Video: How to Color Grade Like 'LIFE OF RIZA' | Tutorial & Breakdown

So there's this creator, wife of Riza. You guys may have heard of her. And in this video, at least, today, and by the way, welcome to the channel. Nice to see you again. Today's video is going to be talking about wife of Riza's color grading breakdown, if you would. We've done one of these on the channel before, so let's hop into it. I don't want to waste any time. We're gonna make this really quick, just a little bit of an idea of how and what she might be doing behind the scenes and how maybe you can replicate at least the color grading part of her workflow. Again, these are just my opinions. This is just an assumption. I don't know her. I can't tell you what the hell she does, but I can tell you what I think she does, and that's what we're going to talk about in today's video. So let's watch one of these together, and then while we're watching, let's keep in mind what she might be doing, what color grading, you know, techniques that we see, what things look like.
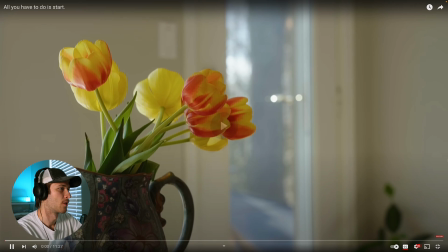(0:40)
So let's click a video and watch. Starting over.
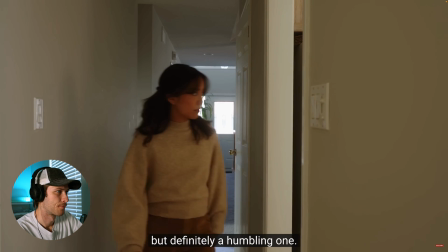(0:46) Not necessarily the prettiest process, but definitely a humbling one. A fresh start, a clean slate.
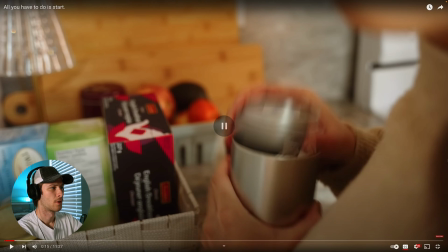(0:54) Sometimes we just need a new beginning.
Okay, so just in the first 15 seconds, one, beautiful work. It looks great. The camera movements are awesome. I wish I was talking about that in this video, but we're not. We're talking about the color grading. And in this color grading, everything feels very, very real. So I'm gonna put this on mute so I can play it back real quick.
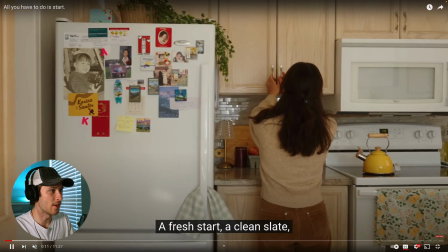(1:13)
Everything feels very real. Like if you pause right here, that looks like I'm just in the house looking at it. It doesn't look stylized. It doesn't look like it needs to be some movie-esque, you know, cinematic color look to it.
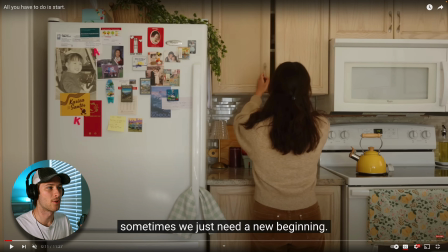(1:26)
And that's, I think, very, very intentional. There's nothing crazy about it. There's no super dark shadows or super colored shadows one way or the other. It just feels very authentic and very natural. So what she probably, more likely than not, did is just converted the Direct 709, do some basic lighting correction, and call it a day there.
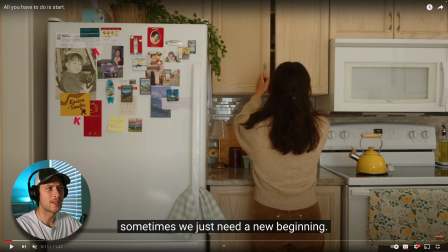(1:44)
Not to say that she didn't add a color grade to it, but it's not significant enough, I think, to keep touching on.
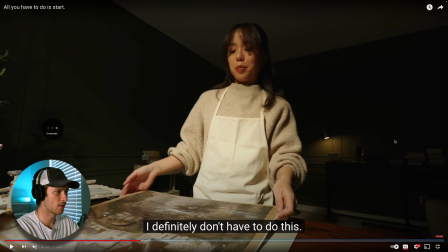(1:49)
So let's just jump to another part of the video. Drastically different. Let's play this real quick. Play it back and see what she's talking about, see what's going on, and see why she might have chose what she's chosen.
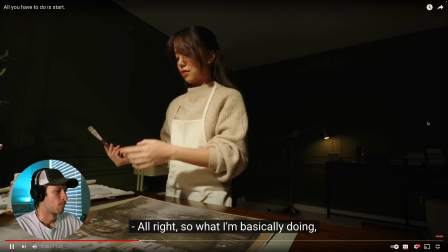(1:57) All right, so what I'm basically doing, this is so unnecessary. I definitely don't have to do this.
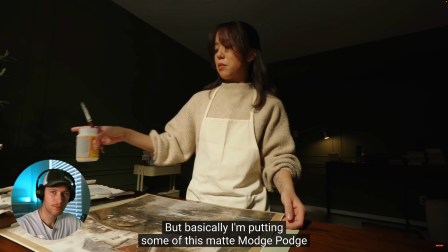(2:02) But basically, I'm putting some of this matte Mod Podge onto prints because when it dries, it can give it sort of a texture.
So she's using a window light right now to cast onto her.
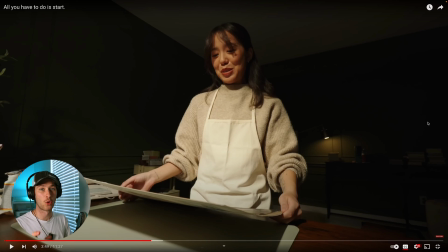(2:17)
She doesn't have many other lights in the scene. I'm sure there are other lights in the scene we don't see. But generally speaking, she's letting the window light control the scene, turn off all the lights in the background, and then in the color correction, in the color grade, she's really prioritized that isolation that she has given from that window light as her primary key light.
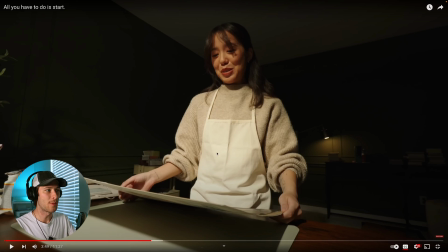(2:35)
And she's only prioritized keeping everything here in detail. So that background that was already, you know, kind of unlit because of the way the scene was lit, she just enhanced that by probably lowering the blacks, lowering the shadows, maybe lowering the highlights a little bit so we get some detail back on that apron there,
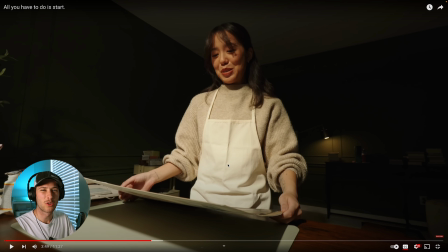(2:53)
but probably raise the whites and either which way, probably boost the color, the contrast as well. So realistically, it's once again, it feels very natural. It feels very real and authentic. And I think that's her whole approach and whole style. But there's also a very warm tone happening here in the color grade of the footage, right?
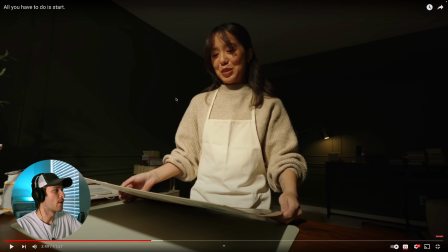(3:09)
So there's that color correction we just talked about. But now there's a color grade that is more or less on the greenish yellow side. If we look at her sweater here, yes, it's beige. But beige is made up of yellows and warm tones. And I think that those are slightly enhanced, but also given a hint of blue,
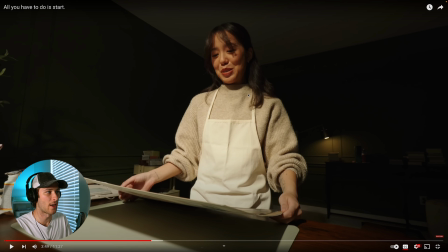(3:26)
because I see a hint of like cyan happening over here in the darker shadows. And it's really not much to go on. But if you look at it, you know, and compare it to like just the color beige, you might see a little bit more blues happening in that, which tells me that her background, which is the shadows,
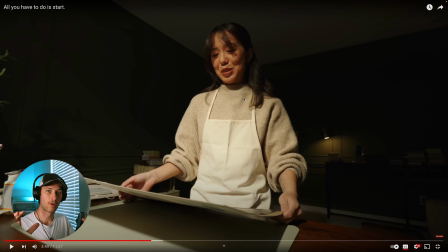(3:41)
and the shadows happening here are probably overall, like all the shadows, are probably pushed slightly cooler. And then the highlights and midtones are probably pushed slightly more in the greens and yellows. And these are just guesses, once again, just my assumptions, but just based off, you know,
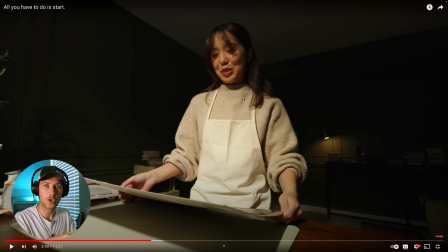(3:59)
depicting each section of this shot, that's my guess.